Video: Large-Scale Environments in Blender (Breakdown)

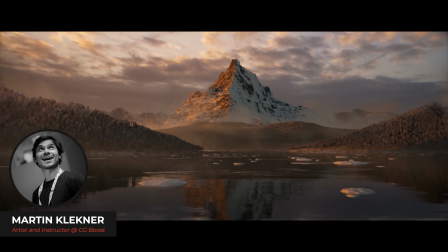[0:00]
Hello everyone, Martin here and welcome to this breakdown video to show you a bit of behind the scenes of one of my Blender environments.
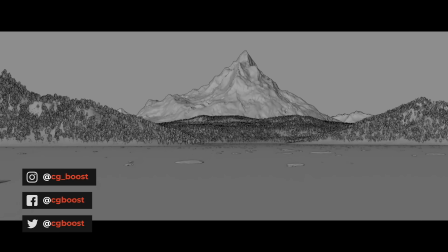[0:07]
One that is actually the cover of the Master 3D Environments course in Blender,
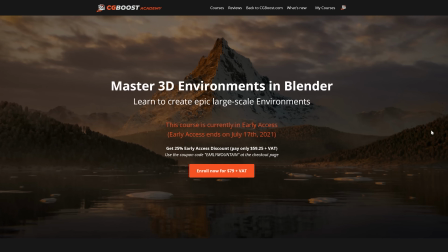[0:12]
which is now finished and you now have the last chance to get a 25% discount because the early access is ending.
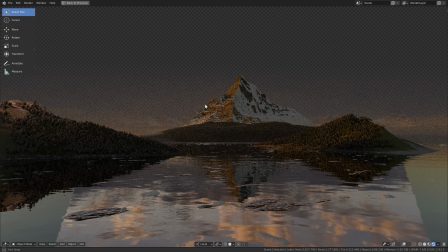[0:20]
The Sloan Mountain scenery is actually the very first workflow I show you in the course and there
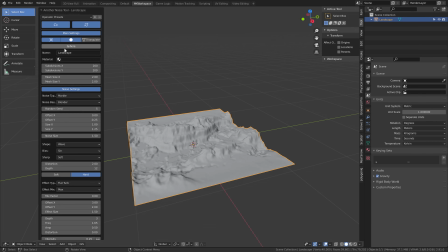[0:25]
I try to redeem the reputation of the built-in ANT landscape add-on, which many Blender users consider useless.
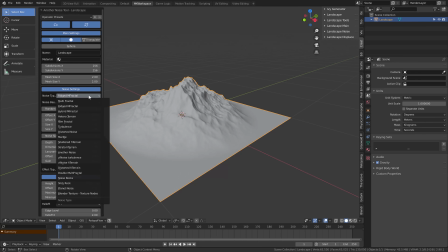[0:33]
Well, in my opinion, it's not. Not by a long shot.
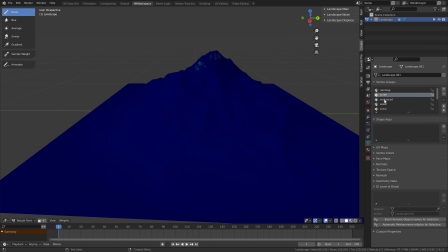[0:37]
All the steps that I'm going to show you are of course broken down in the course.
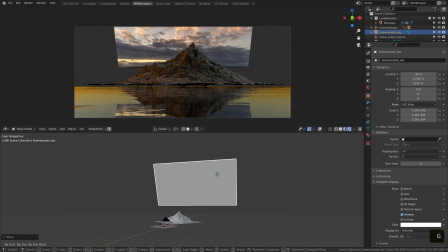[0:42]
And a little note for those of you who've already gone through the chapter,
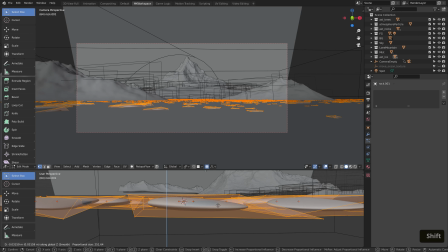[0:46]
I've taken the feedback from the early access stage and I've expanded some of the lessons that some students had problem with,
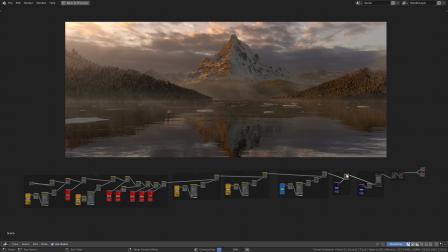[0:53]
especially when I did not go linearly or step by step.
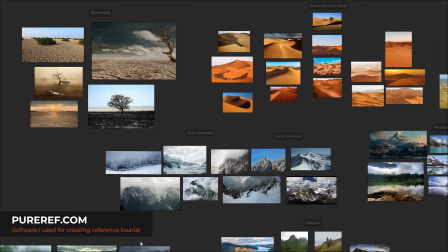[0:57]
The way I've gone about this scene is, I first searched for reference images of the sort of environment I wanted to make.
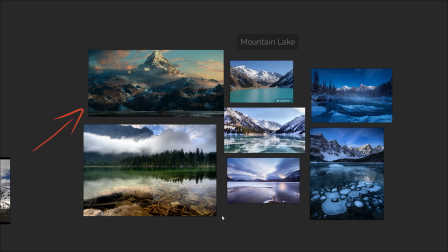[1:06]
Though the very first one I gathered, this wonderful key shot from the second Hobbit movie, actually remained as the main source of inspiration for me. Nevertheless, I knew I wanted to make it a little bit more forested, so that's what the other images helped with.
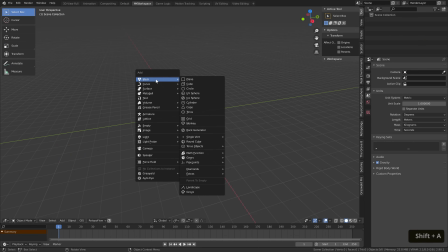[1:22]
I started with creating the actual mountain. As mentioned,
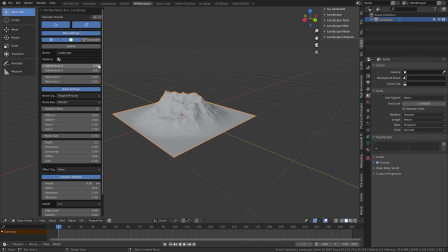[1:26]
I used ANT and a mountainous preset for this and then played around with the settings a bit to achieve a slightly more iconic look.
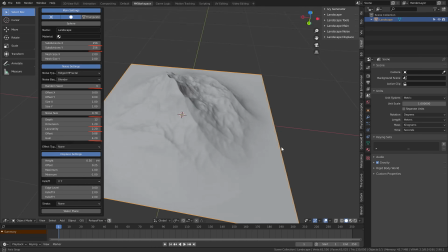[1:35]
You can see some of the settings that I chose here and this gave me a nice base mesh.
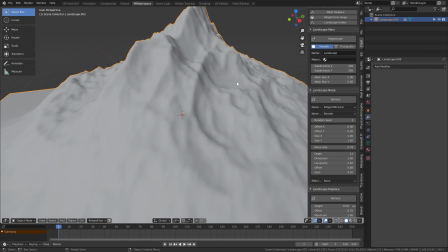[1:40]
A key part of making this mountain was adding enough surface detail. And the problem is, ANT usually doesn't give you enough detail right off the bat.
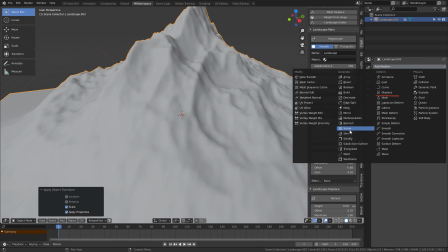[1:49]
So to solve that,
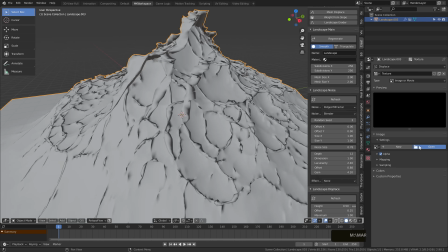[1:50]
I've added a displace modifier on my mesh and into it I plugged in a rocky displacement map which then displaced my subdivided terrain.
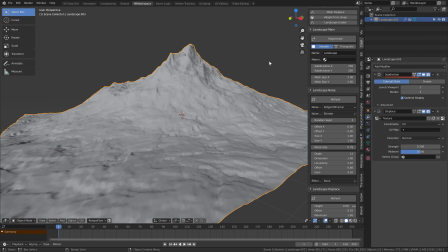[1:59]
The more subdivisions you have the more detail you get at the cost of performance of course.
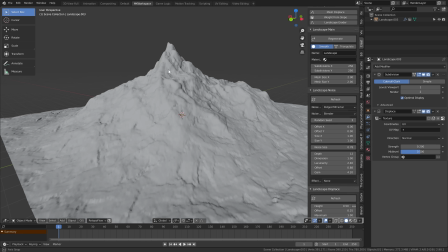[2:05]
This however really helped me sell all the detail on the mountain and combined with normal maps later it gave me a lot of visual interest.
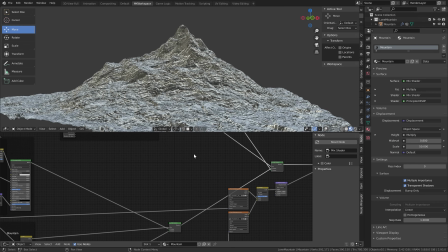[2:14]
With that I was able to blend in several BSDF shaders with snow and rock textures,
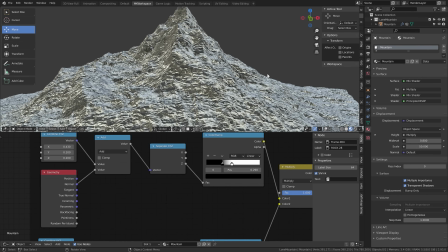[2:19]
and using a mixing network, I was able to get a nice random blend between them, giving me this result.
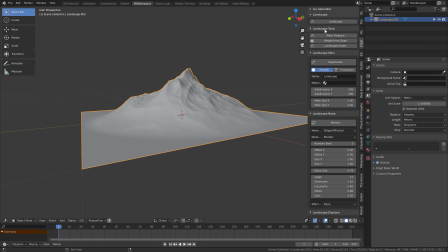[2:26]
A handy trick that you can use for texture mixing is utilizing the built-in erosion add-on.
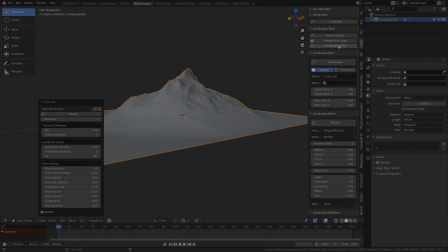[2:32]
I mean, in my opinion, its erosion effects are not the best, and they take forever.
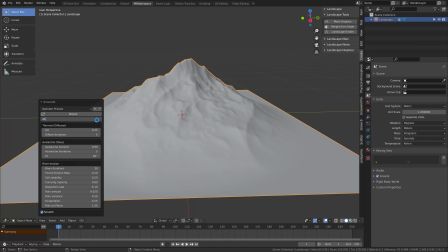[2:37]
Nevertheless, they automatically generate amazing weight maps for you,
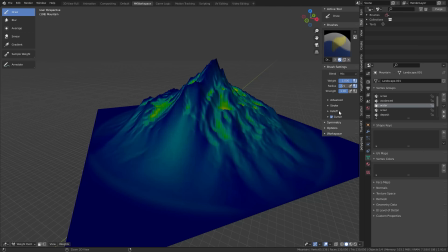[2:41]
which you can then easily convert to vertex colors in the vertex paint mode with this option here,
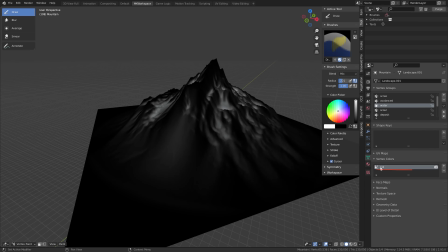[2:49]
And this way, you can utilize these vertex maps in the factor sockets of your mix shader or RGB mix notes.
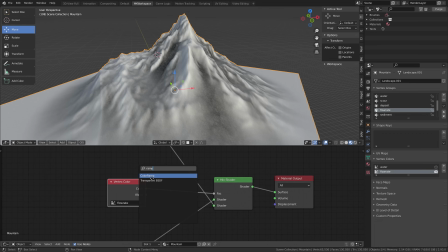[2:56]
And it's a very handy option when you're using ANT landscape.
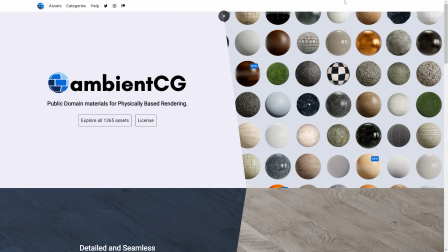[3:01]
By the way, all of the textures I used were free from a website formerly known as CC0 textures, now ambientcg.com.
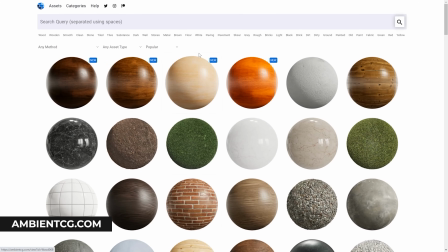[3:09]
They're all still CC0 though, so it remains an invaluable resource for free texture images.
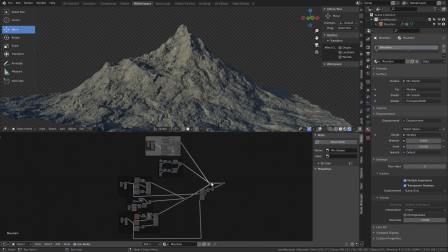[3:16]
Blending of materials and blending of displacements, that was the main part of making this mountain work.
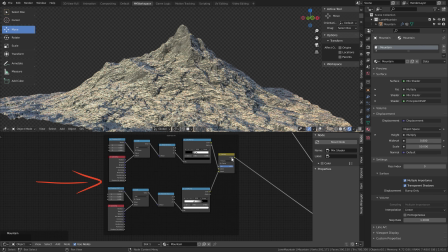[3:22]
I had my own settings for blending snow and rock onto this mountain, but this is actually a great example where students were able to help me.
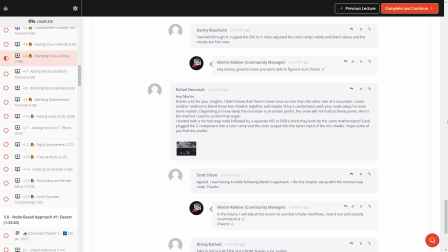[3:30]
My network was very convoluted, giving me lots of randomness at the cost of simplicity.
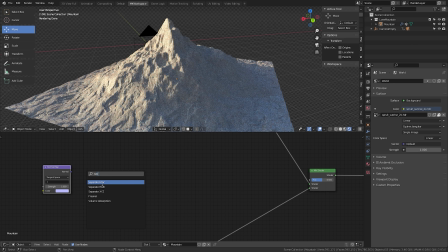[3:35]
So I was actually recommended to make a network like this, just using three nodes, sourcing the mountains normal map, then separating just a Z channel from it and adjusting it with color ramp.
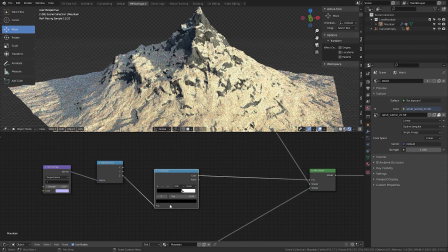[3:47]
This elegant solution is one of the possibilities you can map a snow to your horizontal areas and rock to vertical ones fast and easy.
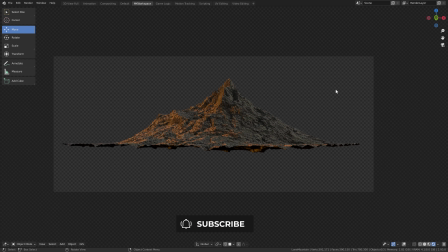[3:56]
Once I finished with that, I was able to proceed to adding more elements to the scene.
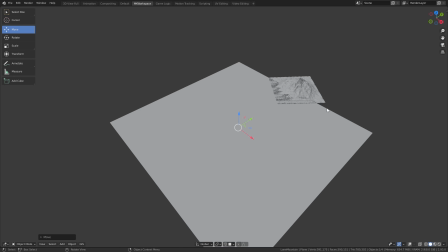[4:00]
First there was a very simple water surface. I made it circular, a trick that I do to be able to get rid of visible corners in the distance.